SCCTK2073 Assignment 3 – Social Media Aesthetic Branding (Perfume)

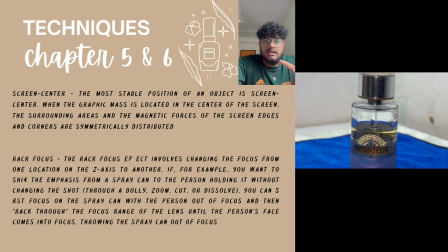If, for an example, you want to shift the emphasis from a spray can to the person,
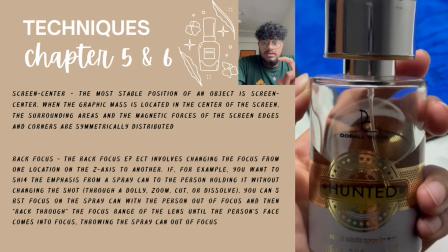holding it without changing the shot, truly the dolly, zoom, cut or the dissolve,
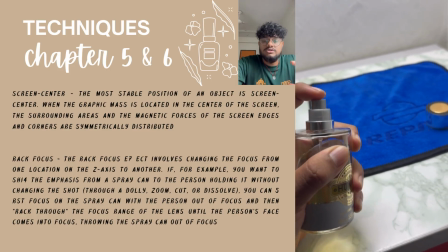you can fastly focus on the spray can with the person out
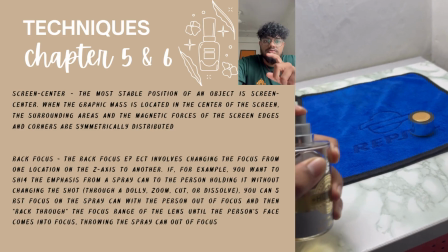of focus and then track through the focus range of the lens
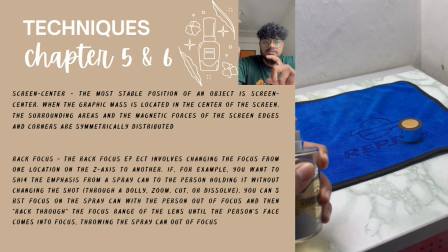until the person's face comes to the focus. Throwing to the spray cannot bringing it out of the focus.
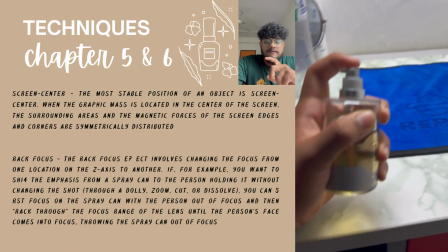So from this you'll get a clear position of the object or a person.
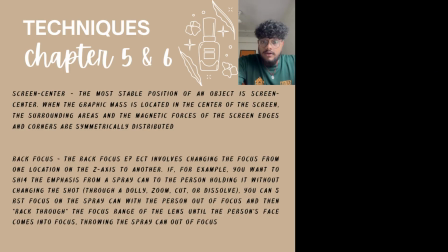Thank you. Now I'm going to... So hello guys, my name is Amar Yasin.
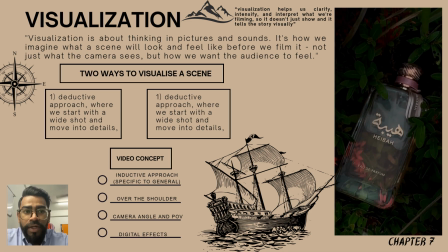My metric number is 292996. So today I will explain about chapter 7, which is about visualization.
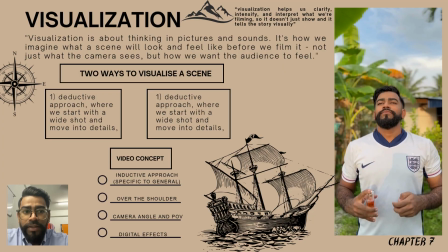So visualization is about how we thinking and pictures and sounds.
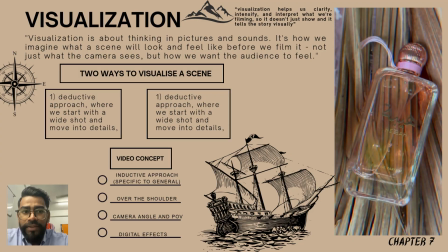So it's how we imagine what a scene will look and feel like before we film it.
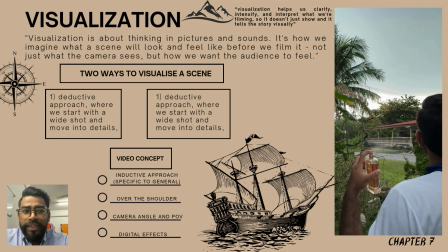So it not just what the camera sees, but how we want the audience to feel.
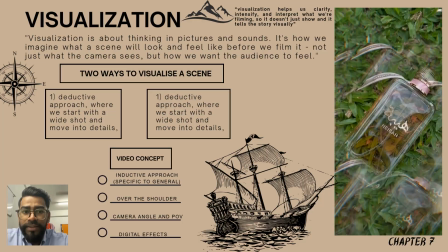So there are two main ways to visualize a scene, which the first one is the deductive approach,
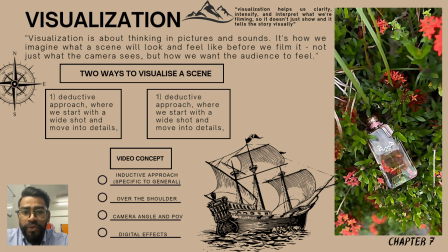which is where we start a wide shot and move into details, and the second one is about inductive approach,
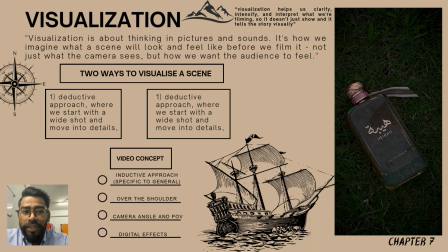which we begin with close up and how we build the story. So we also can choose how we look at the scene. Either we can look it objectively, or look it for emotion and meaning,
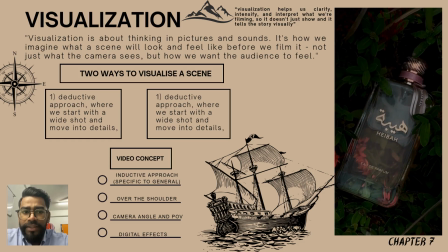or to create an entirely new visual using effects.
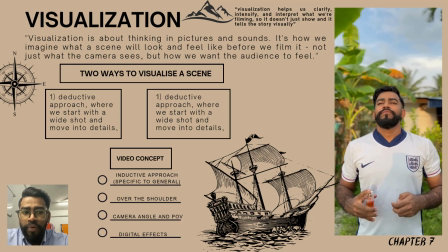So other important tools are point of view, which is camera angles,
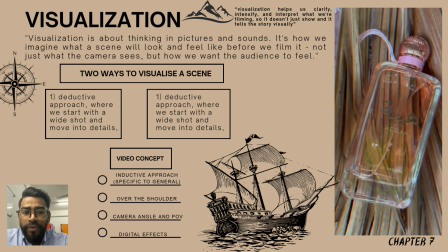and how the storyboard were built, and which helps to plan out the visual flow of the story.
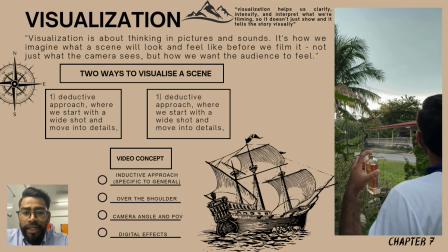So in short, visualizations help us to clarify,
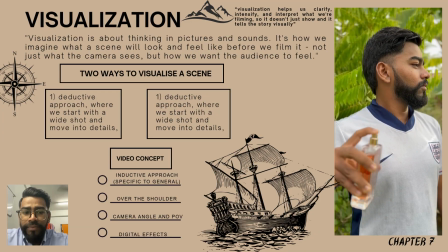intensify and interpret what we are going to film, and it doesn't show the story visually,
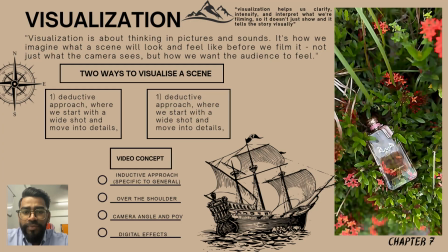only then we keep filming it by visualization.
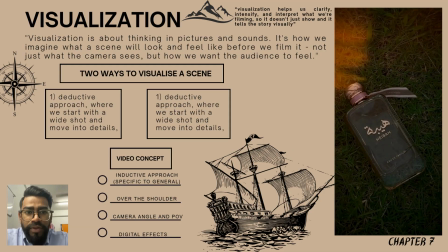So I will continue by explaining about the video concept, which is the first one. I use the inductive approach, which is I specific the perfume by using a close-up shot,
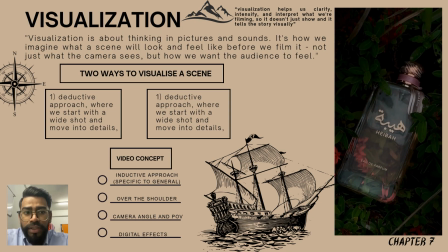and then I went into a general shot to build intrigue and sensuality.
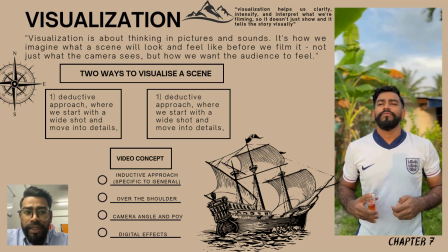So the first shot is about the detail of the label and the glint of the glass,
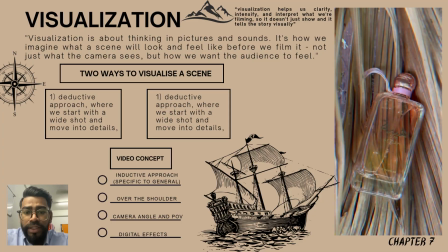and then the drop of the liquid falling from the perfume.
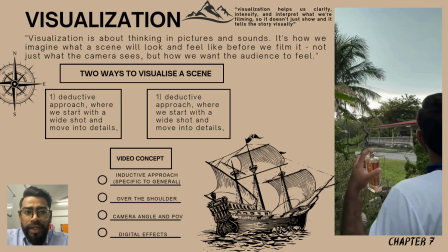And then next I began by pulse point where the perfume is sprayed,
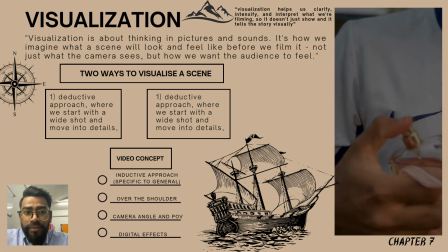and this is what we call a extreme close up. Because of where the perfume is sprayed, I recorded it.
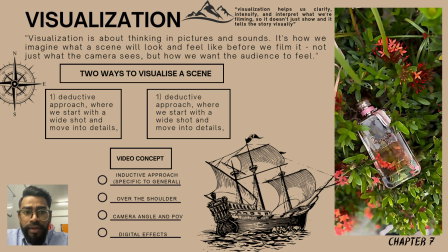And then the next one, I close up the finger spraying the perfume in the slow
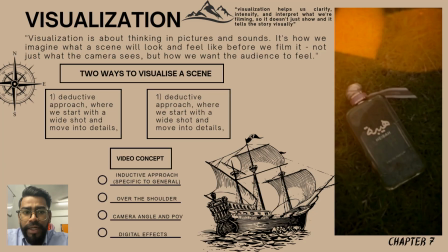motion mist in light to engage the viewer by gradually revealing the scene emotionally and sensually. The next one, I use the looking into style to reveal some mood and emotions to viewers.
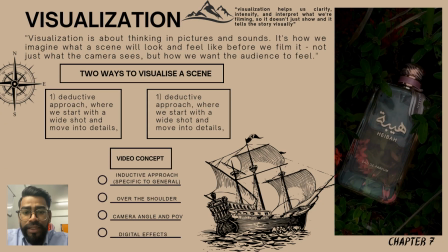Like in the scene in my video,
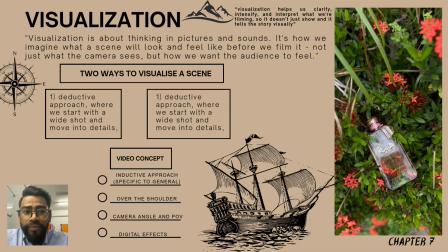the man in the video inhales the perfume with the eye closed to express blissful expression.